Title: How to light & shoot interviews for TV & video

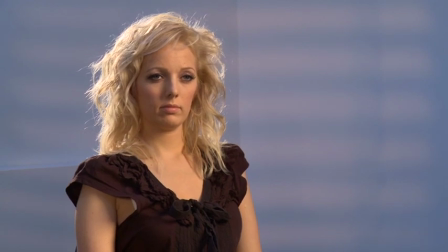[16:56]
As you can see here, we've got the subject's eyes placed approximately 1/3 from the top of the screen and 1/3 from the left of the screen, which is on the cross line to the top left side of the screen in this instance. If you follow the rule of thirds as a rough guide, it will help you achieve really good composition.
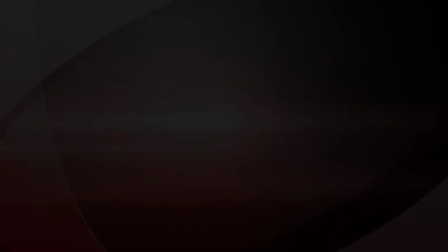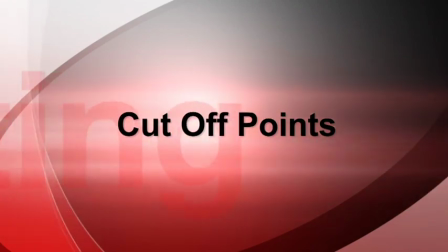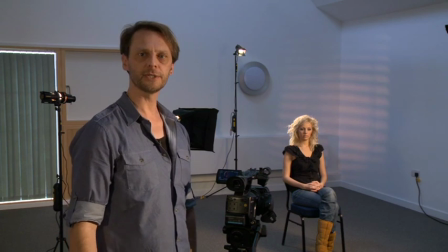[17:26]
Finally, another important thing to remember is not to cut off your subject at natural joints, such as the wrist or elbow.
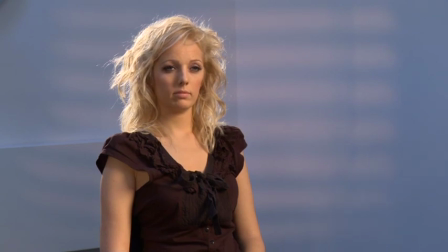[17:33]
Here, I've got Amy composed so that the bottom of the frame is cutting through the middle of her elbow, which looks somewhat unpleasing.
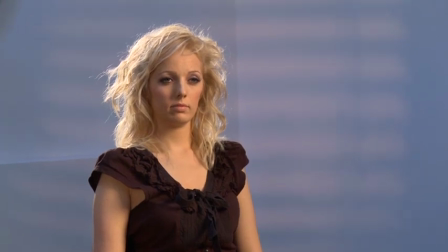[17:41]
Now, if I zoom in a bit and recompose the shot, like so,
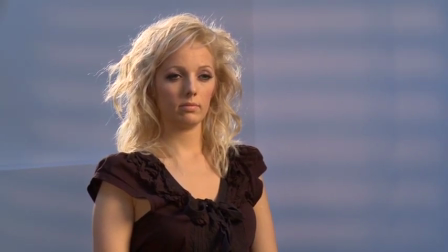[17:46]
she's now cut off halfway between the shoulder and elbow, which yields a much more pleasing and professional result.
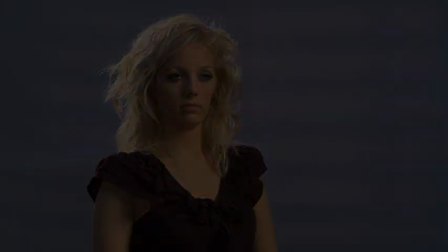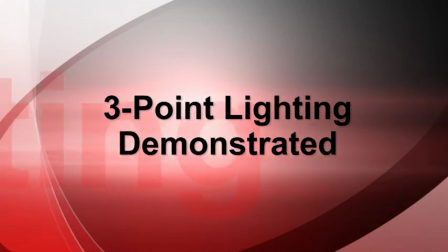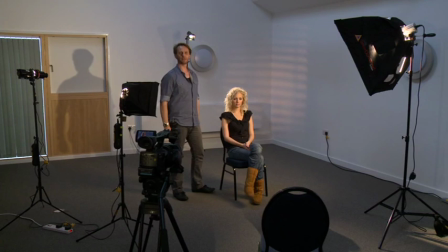[18:04]
Okay, so we have all the lights set up.
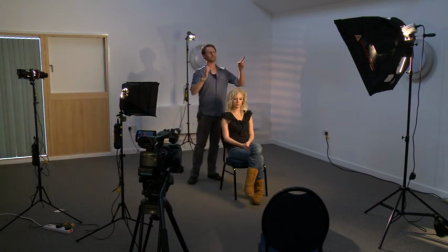[18:06]
We have Amy positioned on the chair facing between the key light and the camera that's recording her, with the interviewer's chair positioned just a few feet off camera.
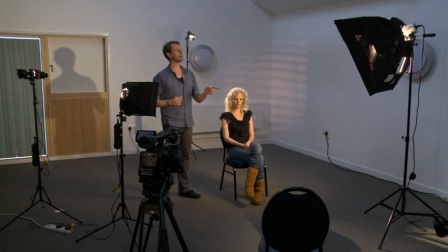[18:18]
Now, the key light is positioned about 45 degrees coming down onto Amy, and then to this side we have the fill light, which is designed to basically gently fill in the shadows that are created by the key. Now, the fill light I don't have at a 45-degree angle coming down.
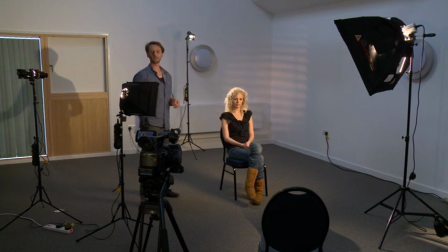[18:38]
I've actually got it positioned lower, closer to Amy's eye line, because this helps to smooth out the shadows under the eyes and under the chin. The fill light, as I've explained already, is a soft light, and I've got the output of this light set to about 2 stops less, approximately, than the fill light.
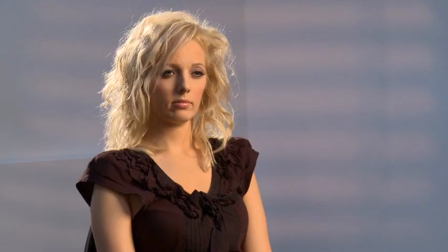[18:55]
If I just use the dimmer control here, you can see that if I remove it, we have a shadow on the right-hand side of Amy's face, and if I bring it up too high,
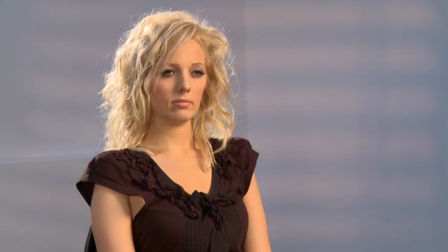[19:04]
then it will actually lose all modelling and make the image look too flat. So what we're going to do is just bring it down and go for something that's about halfway between, like that.
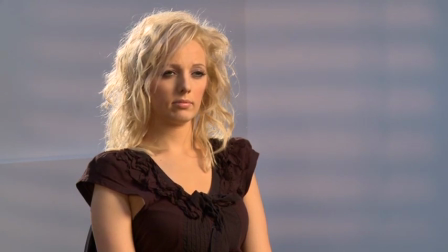[19:13]
That retains a nice amount of modelling on the interviewee's face.
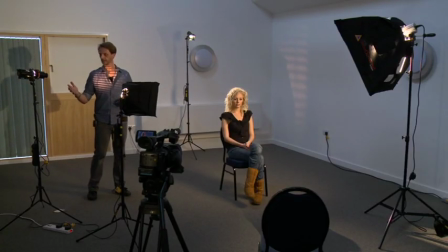[19:18]
Round to this side, we have the background light, and in the background lights, I have 2 extra accessories: a gobo that's basically giving this projection of a Venetian blind effect on the back wall,
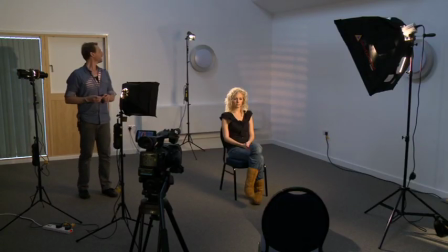[19:33]
and I also have a coloured gel which is giving a little bit of warmth to that shot.
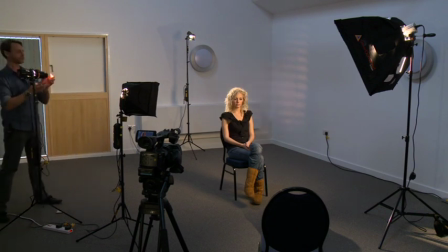[19:38]
Now, on this light we have a focusable lens, so if I bring it into focus here,
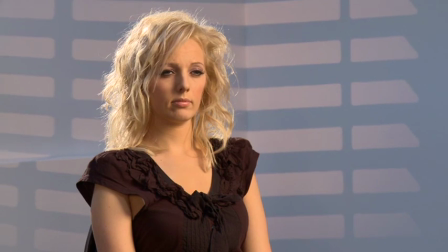[19:44]
you can see that that gives the illusion that the camera has a very wide depth of field. So what we're going to do is adjust the focus on that to throw it out of focus slightly, which gives the illusion that the background is a lot further away from the subject than it actually is,
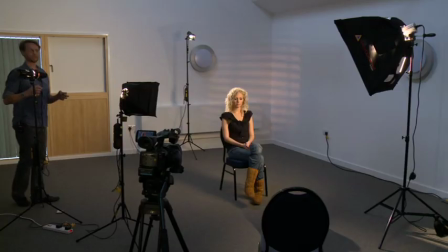[20:03]
giving the illusion of a very narrow depth of field. So if we move further around to the back, we have here the backlight,
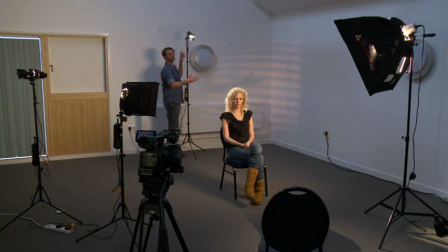[20:12]
which is shining down onto Amy's head and shoulders from behind,
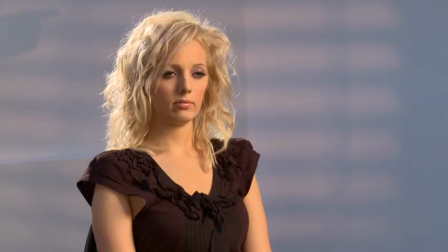[20:16]
and this basically is creating that rim light around Amy's shoulders and highlighting the hair.
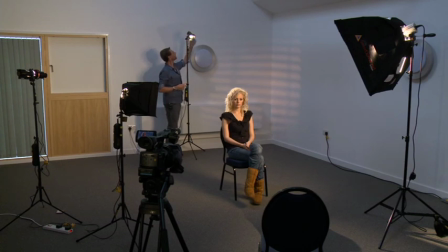[20:21]
Now, this is controlled via the Dedolight DLH4's built-in optical lens, with further control from the barn doors. Now what I can do here is adjust the output of the light to take that off,
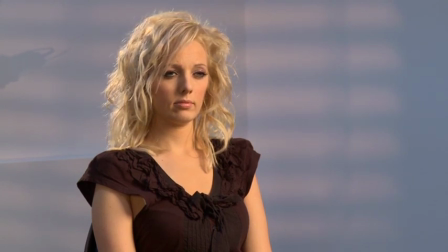[20:35]
and you just bring it up just until you get the right amount of hair light and rim light around the shoulders.
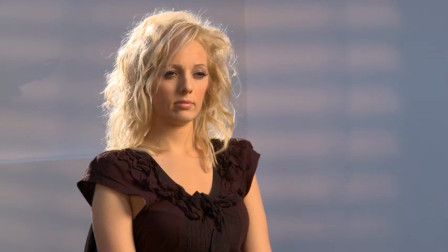[20:40]
If you have it too over the top, it can give that 1980s glamour look, which we don't really want in today's video. So I'm going to bring that down slightly just until I get the right amount.
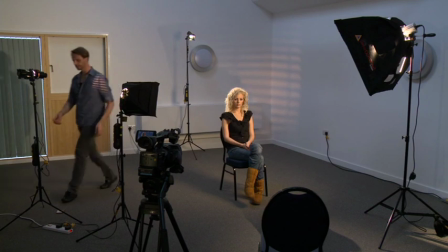[20:50]
What I'm going to do is I'm just going to go around and turn off the other lights so you can see the effect that the backlight has on its own.
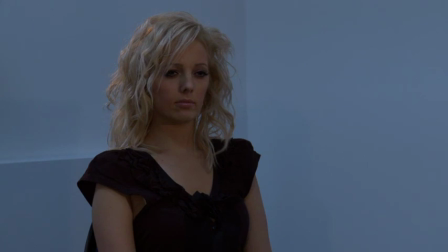[21:08]
As you can see, with the backlight off, there's no rim light in on Amy's shoulders or hair.
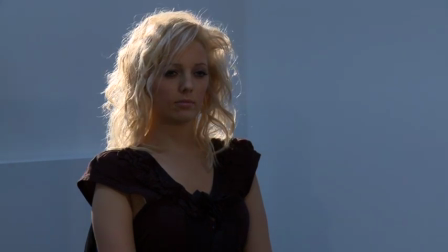[21:12]
If I turn it all the way up, then that can be a little bit overkill. And if I bring it down slightly, I'm going to get just a nice amount of rim light around the shoulders and on Amy's hair.
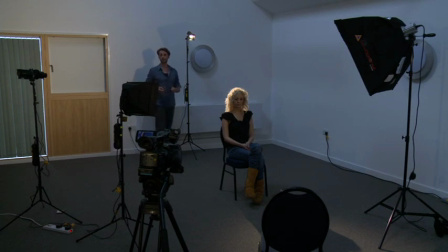[21:24]
It's also worth pointing out at this stage that this technique is often used in some television crime programs where the person being interviewed wants to remain anonymous.
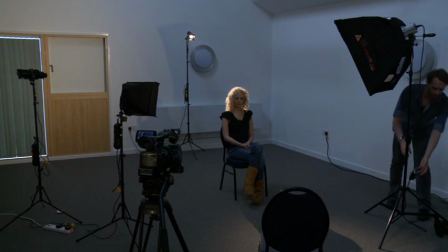[21:33]
So now I'm going to turn on just the key light on its own,
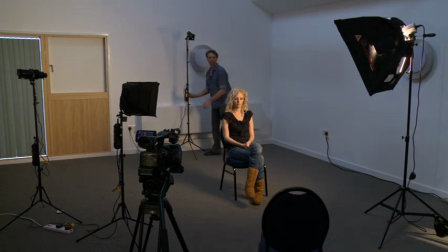[21:38]
and I'm going to turn off the backlight. So here we have just the key on its own, and this is the effect that it gives on Amy.
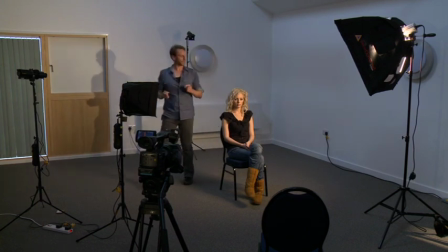[21:47]
It's lighting up her face from the left-hand side, and then if I come round to the fill and turn that on,
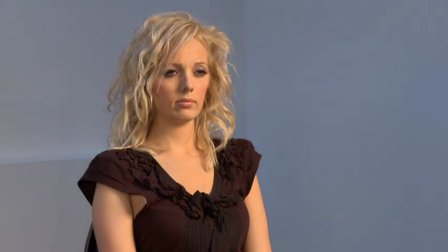[21:58]
you can see the effect that the fill light has just to fill in those shadows gently on the right-hand side of Amy's face.
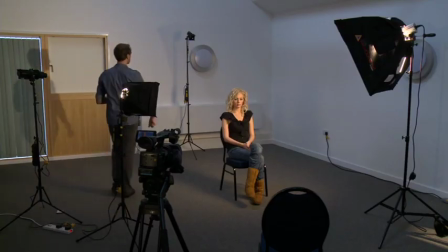[22:05]
So when we have the fill and the key set, that's when we can come round and turn on the backlight again, so you can see the effect of that.
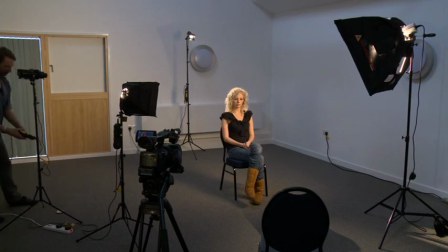[22:15]
And then finally, I'm just going to come round and turn on the background light. Now the background light again shouldn't distract from the image. It should just be subtle, just to give a little bit of depth and separation in the shot.
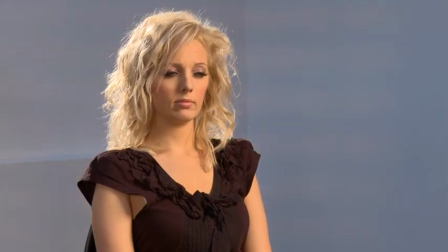[22:30]
If I turn it off,
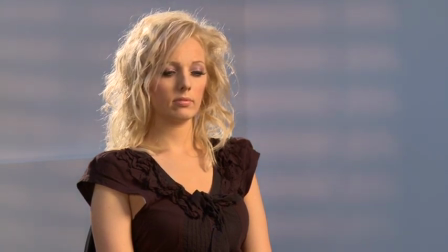[22:32]
the image suddenly looks a little bit flat, but just by bringing it up, it just gives that subtle background image to give depth and definition.